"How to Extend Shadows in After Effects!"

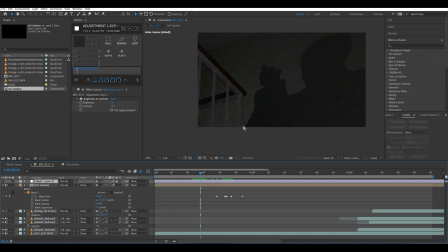8:09 You don't have to have yours in a pre-comp, but if you need that, if there's something that's in front of the shadow you're trying to add at any point in the shot, pre-comp all of your layers and then apply a mask, two masks, three masks, however masks you need to apply so that it looks spatially convincing.
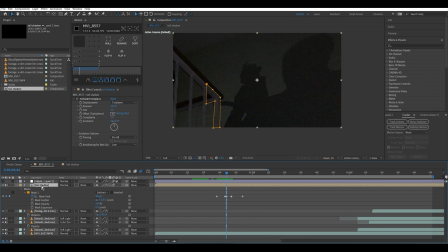8:24 And let's see, what else is there to talk about? Turbulent displacement. This is actually something I only realized today when I was preparing for this video, when I was looking at this project, trying to figure out what I was doing.
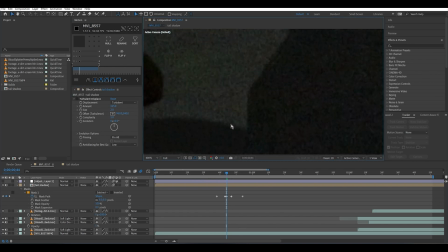8:37 I actually noticed that the sides of the edges of my shadow that I added are a bit too clean. They're blurred, but they're too clean. And I don't know if you can notice that. Like with the sides of this shadow here, you could see there's like pieces of the shadow that are kind of rigidy, even though it's blurred on the edges.
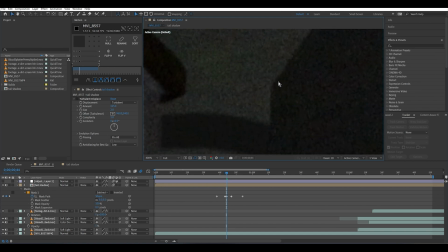8:56 You could still see there's kind of like some fringing along the edges there. And that's because this wall, cinder blocks, whatever you call it, it's got a texture on it to where there's like a lot of grain, and that's causing the sides of these shadows to fringe.
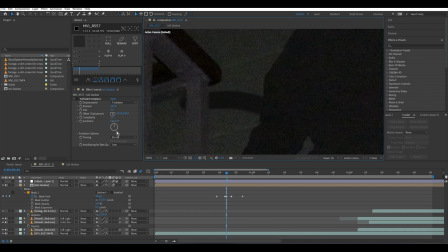9:09 The way to emulate that, I found to be the best way at least, was just put a turbulent displacement. Just pre-comp the whole shadow layer, or all of the shadow layers that you have, pre-comp it, and just put a turbulent displacement effect over it,
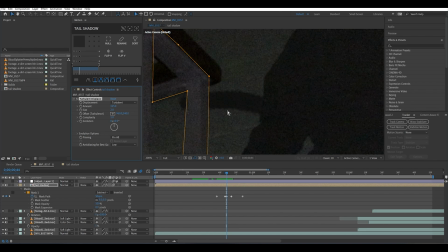9:28 and you could see that kind of adds some fringing to the edges that matches the background texture of the wall that it's being displayed on, that it's being cast on. And I just have this set to, the size is very small, because if I were to turn this up, it's like gets really wavy, which is, you know, this is the default.
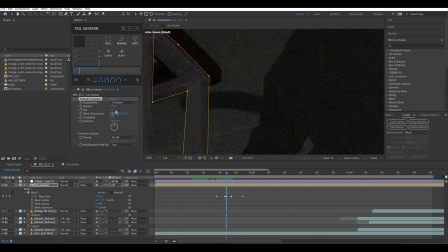9:46 But if you turn it all the way down, it just makes it look more like graininess rather than waves, which is good for the purposes of this. And then the amount changes how much fringing there is. So if we turn it all the way up to 1500, obviously that doesn't look right, because none of the rest of the shadow that's actually in the shot matches that.
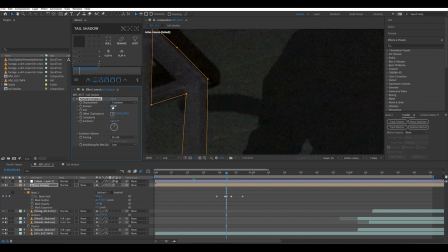10:04 So I found 125 to be a pretty good value. And that might actually even be too much. I'm looking at it again. Sometimes this will happen. You'll think you have it set up correctly, and then you'll look at it again a few minutes later and you're like, maybe even less.
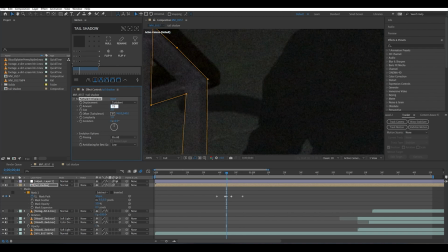10:20 50. No. 75 is fine. And in motion, you don't really notice.
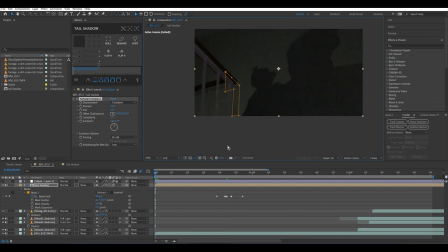10:24 So if I'm looking back at this...
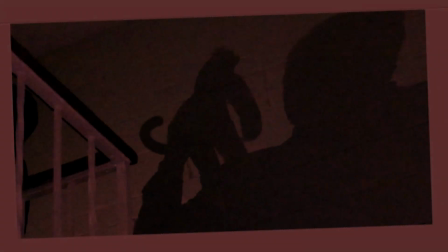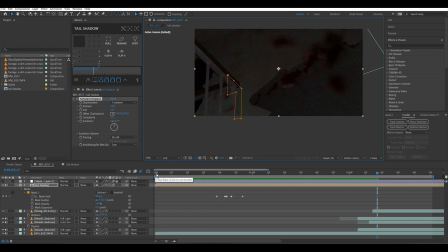10:31 I love how After Effects changes the pitch of things. It's playing really slowly. Yeah, when it's in motion, even with all those things, if you don't have it exactly perfect, if your value isn't exactly perfect, sometimes it doesn't matter because in motion, you don't notice.
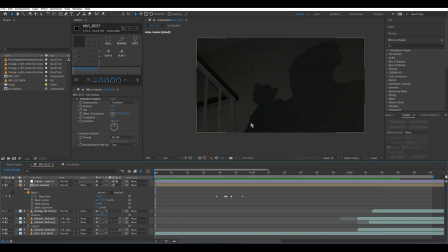10:47 Like, that looks really good. And the thing that's really selling it, other than the things I've already shown you, is, for one, the motion blur.
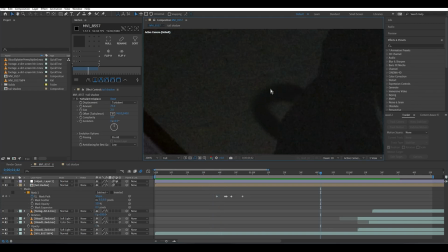10:54 So like here you can see there's some motion blur along the edges. So this part here that's not moving as quickly as this part, which is like swinging around, aren't as blurred as this. And the way you do that is just by turning on the motion blur here. So this is motion blur, simulate shutter duration.
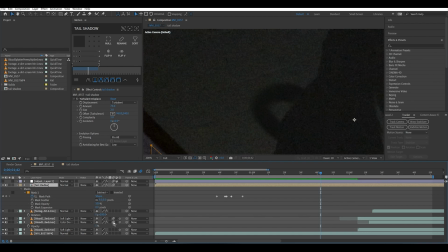11:14 If you turn these buttons on, that turns on motion blur for those particular layers. So just make sure you have motion blur turned on for your added shadow layer. So that makes it 10 times more realistic just by adding the motion blur. Now, another thing you should do is just to make sure that your value of the shadow that you're adding
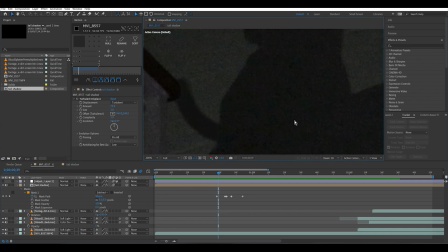11:34 is similar enough to the value of the pre-existing shadow to where there's not like a obvious cutoff. So the way I controlled how dark the shadow is.
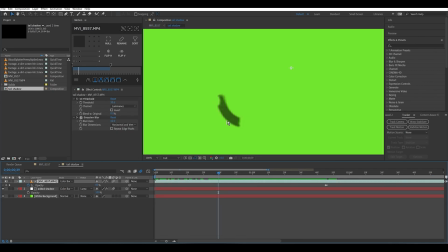11:45 So I guess I should explain this just so it's not so confusing if you try using this method with the track mat. This track mat, this Luma mat, is copying essentially the luminosity of this layer. That's the easiest way I can describe what's happening here.
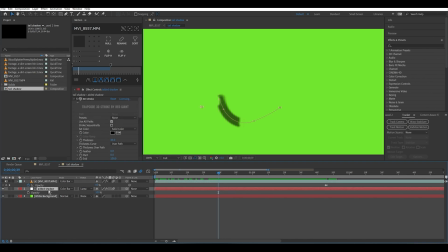12:03 So if this layer is 60% opacity, then this is going to copy that resulting brightness. If I change this opacity, if I make this 25, you could see now our shadow is a lot lighter.